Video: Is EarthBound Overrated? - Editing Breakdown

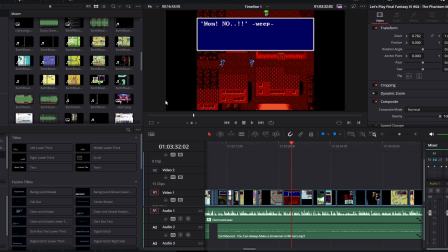Oh, so this was like one of the bigger changes between the different versions, because like I said, there were 3 cuts of this, and all the way up until the last version, a bunch of clips were stretched out more,
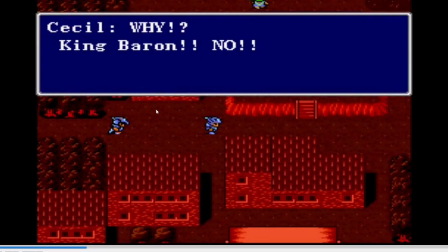and by that I mean right here, yeah. As you can see in this initial version, it was like literally much more horizontal than in the final version.
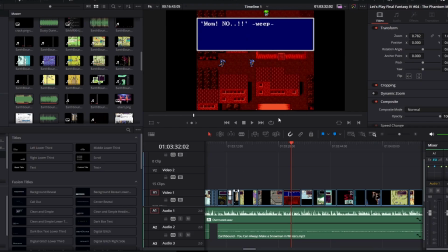I ended up resizing it so that it would look more like the real thing. But that was saying that was happening with like a ton of the clips in these videos.
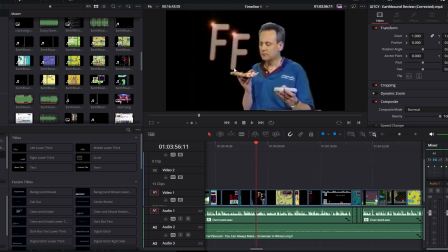I put in gaming in the Clinton years. This is the clip I initially thought of that I wasn't necessarily going to use. But one of the people the script was given to like give notes on was Mello, and he suggested I put this in. So I was like, why not?
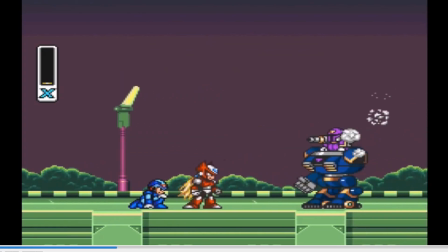As you can see, the Mega Man X clips were also like much wider for some reason, just because of like where I sourced the footage from.
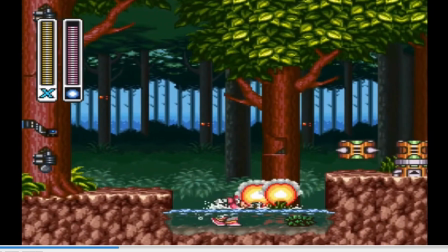I don't know.
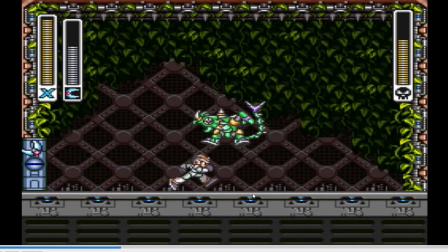I thought it looked just kind of weird, and it was like a bit jarring with how we would have this footage of Earthbound that looks nice and like I don't know if you want to say
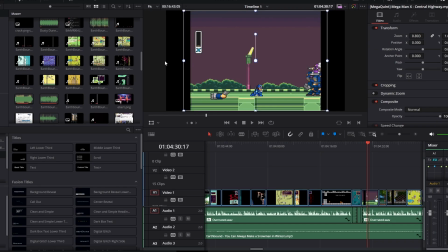realistic, but I feel like you get what I'm saying at that. Juxtaposed with like Mega Man footage from the same system that looks more like that's like looks like this. Like it just didn't feel right. So I did end up finally just going through and having one watch through where all I did was make sure all those things looked consistent.
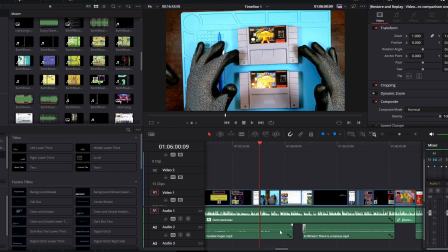Here, just having them next to each other, you can see the difference here. And like I said before, I added these clips in late, so like this also wasn't in that initial cut.
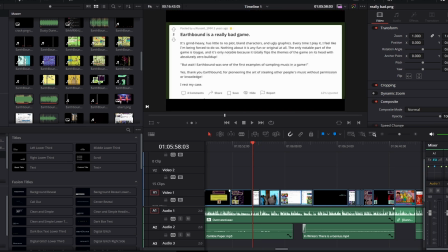In fact, let me see what was in there.
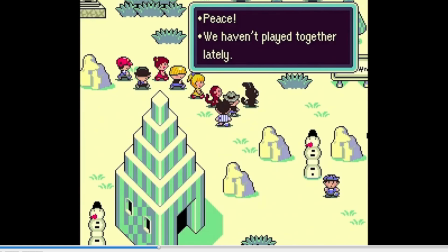Yeah, see, I was just like cutting between like a bunch of like Earthbound footage, and even if it was like it kind of visually represented the point,
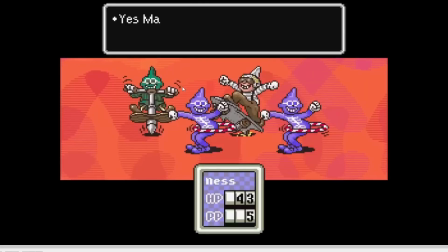I found it like a lot less interesting than having something that like really visually demonstrates the point in a much more explicit way,
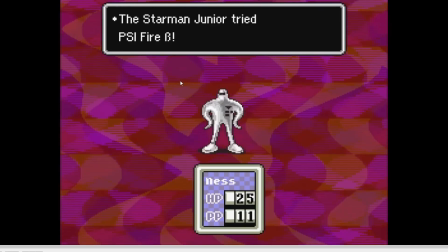so it feels more intentional. Because even if like when you're cutting things together like this,
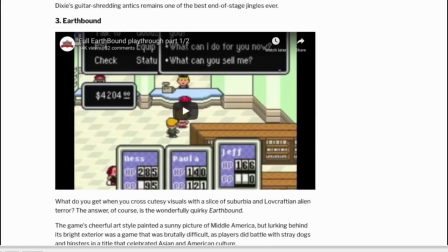it's intentional and like that's how it's supposed to look and how you wanted it to look, that's not necessarily conveyed to the audience.
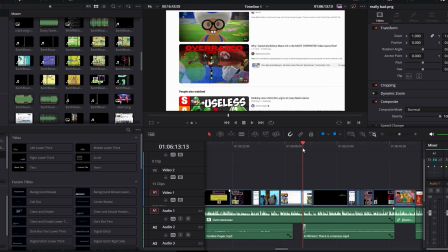And even if you didn't mean it to, obviously it can come across as like,
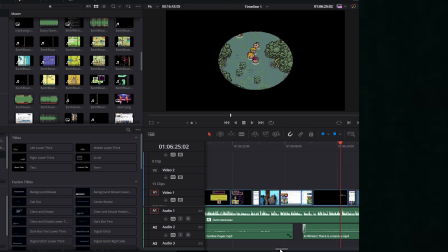oh, it looks like lazy, it looks like they just put like a clip in, or rather they just kind of dropped something random in just to fill the space.
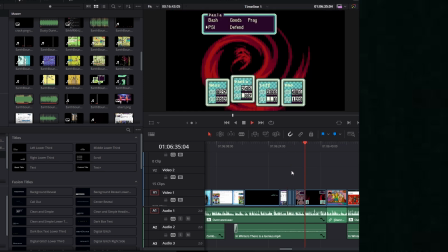But I try to be intentional about what I use. This was one of my favorite cuts because I cut to this one when I say the word overrated is like a nebulous term, and I tried to do that very intentionally to express how Gygas himself is like very weird and nebulous because you can't quite pin down what he is.
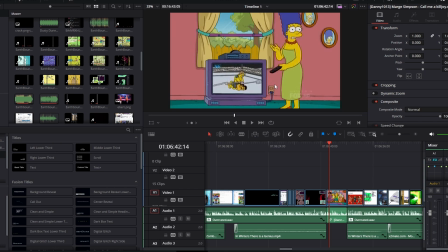This Marge Simpson clip was like in from the very get-go. I wrote in the script to use this Killjoy clip.
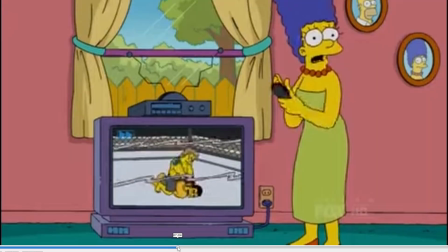Let me see something really quick. I want to know if I changed it or not. Okay, no, it ends there.
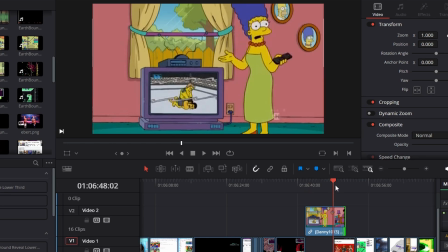Initially, in like an initial cut, I was gonna have this clip like run longer and go through have these women acting in it,
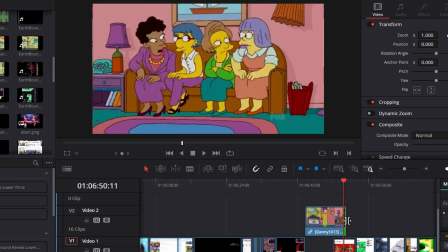and then like right before it cuts back to Marge, like I was gonna have to go like this because they're like,
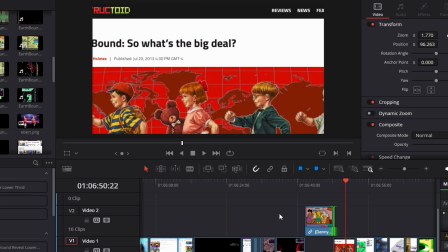oh yeah, I agree, and then I would cut back to the video. But I just ended up finding that it was kind of repetitive and it didn't really end up mattering in the long run.
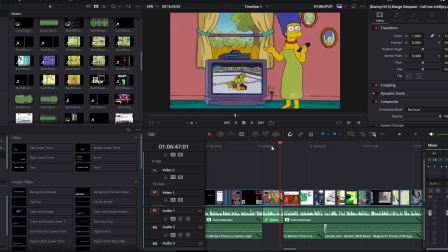I try to keep cutaways to like extended clips like pretty short just because I don't want to detract from like the main point of the video too much, and I feel like it bores people if it goes on too long.
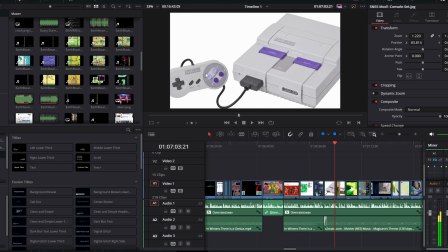This was another visual moment I really liked using, talking about art aging, Super Nintendo, yellow Super Nintendo, because they used to yellow for some reason.
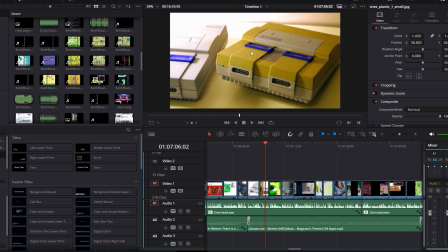See, the thing is, like, you're trying to visually convey what you're saying because it's a visual art form, and it comes across as lazy when you're just dropping random clips of gameplay in because the artistic expression doesn't come through as clearly as it does with something like this.
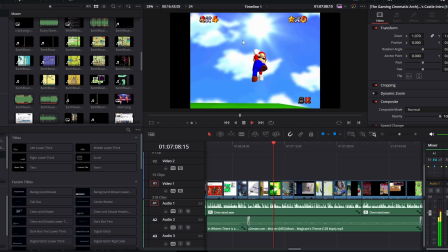And here I'm talking about like something being groundbreaking, so I tried to use the most iconic shot. Like you're trying to utilize look at that.
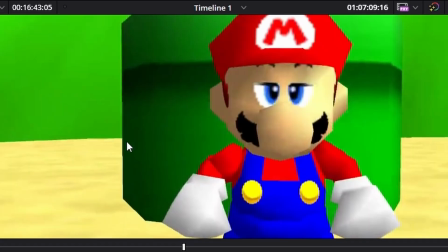You're trying to utilize archetypes in people's understandings of things.
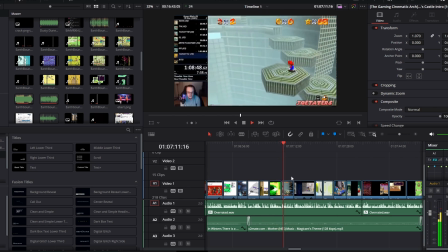Like I think the most common way you refer to it is just saying literalizing your footage, literalizing the B-roll, which is like any sort of thing that's.
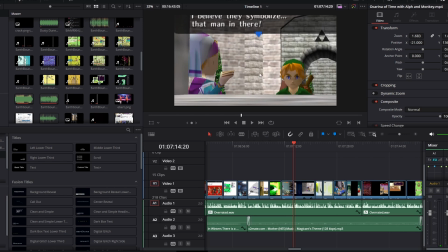I mean, I think people know, but B-roll is just when you have like footage playing over,
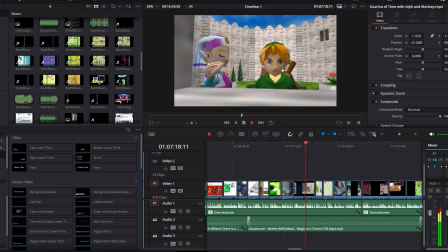a voice, narration, whatever, that you're not using the audio from, but still showing.
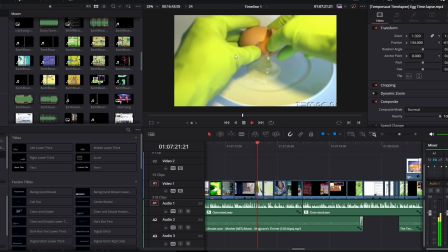It took me a long time to figure out what to do here to demonstrate the milk and eggs analogy, because I talk about how art doesn't spoil, but these things do because they don't age the same.
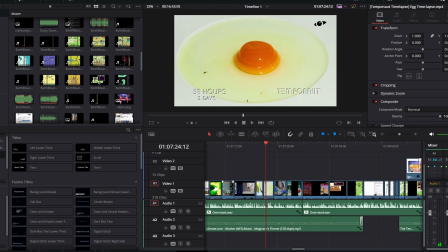And like, I initially like really just used this clip for a long let me see if I find it. So yeah, I had this clip in and I sped it up like really fast.
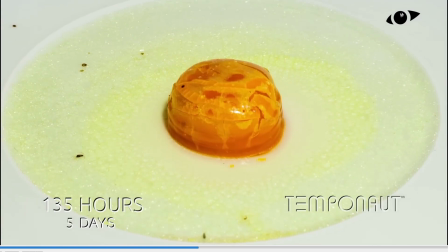Like this is like 3,000 speed from the actual video this is from, and I had to go on way longer than I use it in the final thing,
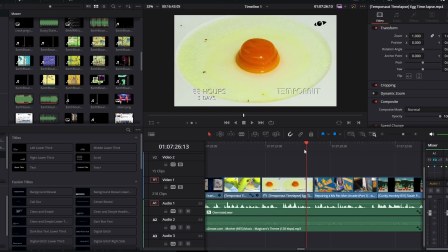but I ended up cutting it much shorter to better convey the point because like again they're in conversation with each other,
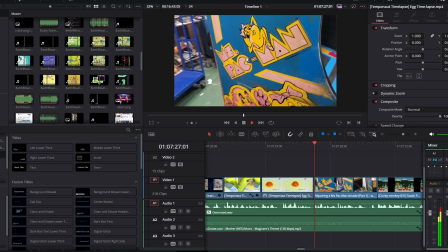so I cut away from this talking about how things like kind of the natural world spoil, but like art is more nebulous and it doesn't, which is why we have the cabinet.
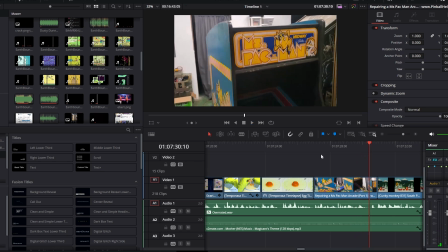But obviously the cabinet's aged, but the game itself is the same. I won't lie, this is a shot I kind of wish I replaced.
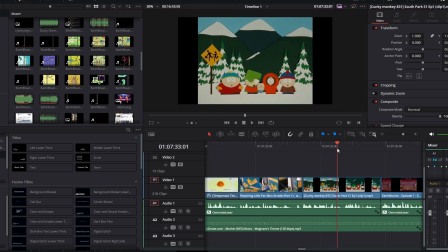I just didn't know what else to put here, and I feel like this visualized what I was saying like well enough, but I don't know, I still look at it and go kind of like I could have done better.
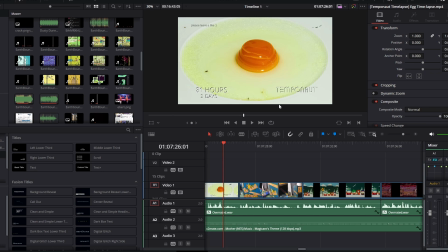So yeah, I cut this much shorter than it was in like the initial versions because I just kind of realized, I don't know, I thought about using like footage of like milk spoiling time lapse too, but I just kind of was like, it's just kind of gross, like I didn't want to spend too much time in this.
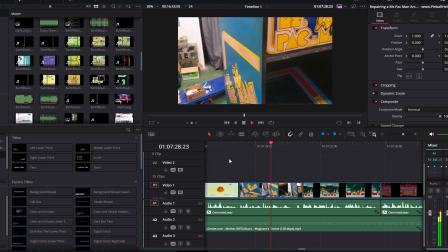I just wanted to convey the point, then get to the next clip because I just didn't want to turn people off by showing them something gross for so long.
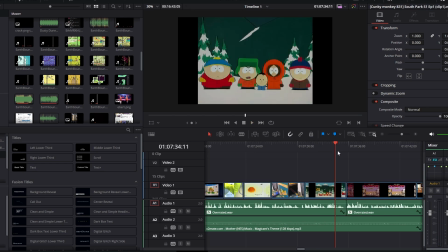So right here, there was a whole deleted scene.
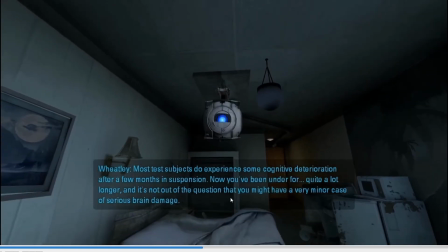So after the South Park clip, initially, I had this whole spiel talking about Wheatley from Portal 2,
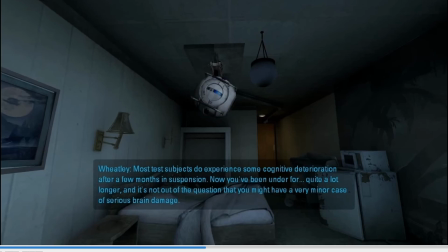about how his line of like how he talks, Portal 2's humor is kind of seen as like cringy millennial type humor, but that it was kind of like the pioneer of that talk on the internet and ended up kind of becoming a parody of itself because people were saying it was cringy, but it pioneered that style of humor in many ways.
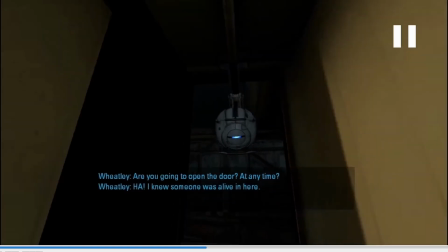And this stayed in pretty late, and then I like cut it pretty late just because again I felt like it was connected,
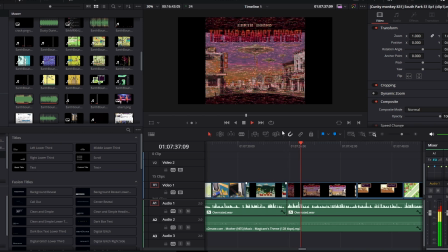it was related, but it just detracted from the point too much because it was like it was a point that I think made sense speaking it,
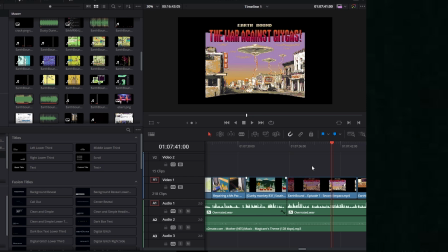but was just kind of it was just kind of repetitive because it was just kind of further explaining what had already been said in these past 3 clips,
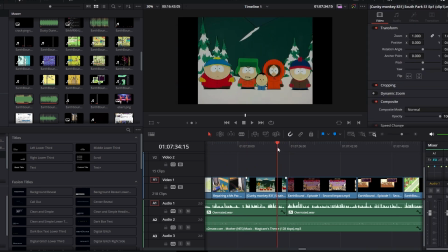and I just didn't want to waste people's time. And that's kind of what a lot of editing is like you edit through and then you're like, okay, this doesn't actually contribute, this slows things down, this was already said, this is said better somewhere else,
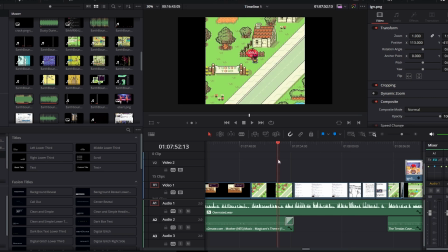and cutting it. This little sequence I did talking about IGN when I first initially brought them up, saying this little tangent where I'm just like, okay, I don't care what you think about IGN.
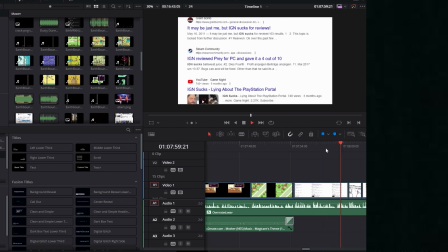For a moment. This I do not care what you think about IGN's I almost cut this because it goes on for, let's say, 7:54 until 8:05. So this goes on, I don't know, I guess 10 seconds isn't that long, but I did feel like it was going on for a while, and again, it was kind of like bringing the video to a halt.
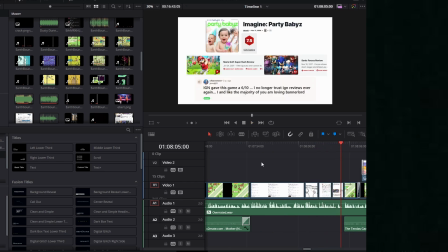Anyway. And frankly,
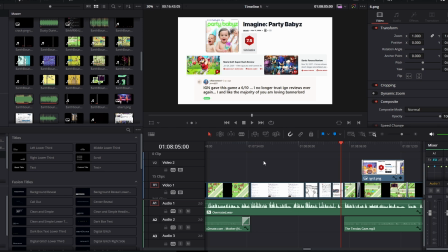I just ended up keeping it because I did genuinely feel strongly about not caring about people's opinions on IGN and not really wanting to hear them.
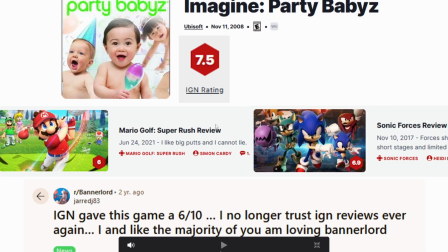And this visual joke, by the way, I really like this. This visual joke was the idea of Michael Malfazura. And he said, show Imagine Baby's score and then stuff rated below it. It took me actually a bit of time to put this graphic together just to get all the pieces together, but I think it's a good bit.
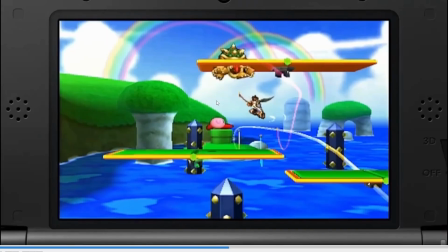It's a tough tightrope to watch figuring out what to cut, because even like what I said right here about GTA 5,
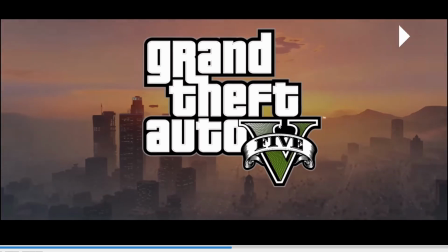it being older than GTA 5, like I almost cut just this little bit, but I felt like it added enough personality to like justify being cut,
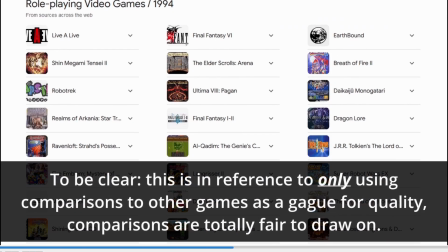because everything in a video theoretically should contribute to one of two things: the plot or character. It should either be moving the narrative along, or it should be accentuating the character, in which case the character's me, so showing like a little bit of humor like that, might as well keep it just because it endears you to the audience a bit more,
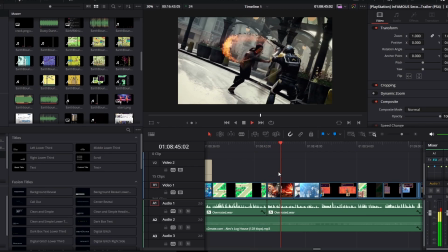and it makes it more enjoyable for them. This clip of Infamous Second Son was actually something I thought of really early on when I was trying to think of games that took place in modern day.
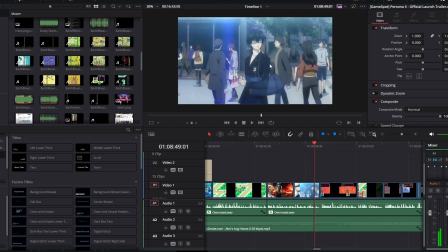Persona 5 was actually kind of an afterthought, funny enough.
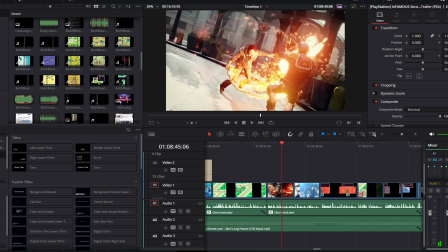I feel like this is a bit of an underrated game, ironically, talking about a video dealing with things being overrated.
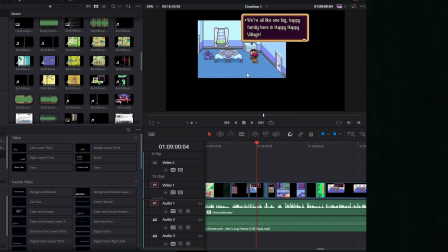Something I would have changed about the script, see, it's like, I released the video feeling like it turned out really good, and already I'm seeing things that I would change about it now, only like, I think I finished this video like 4 or 5 days ago, and I'm already seeing things now, of course now that it's out, not before the video came out, that I would change going forward.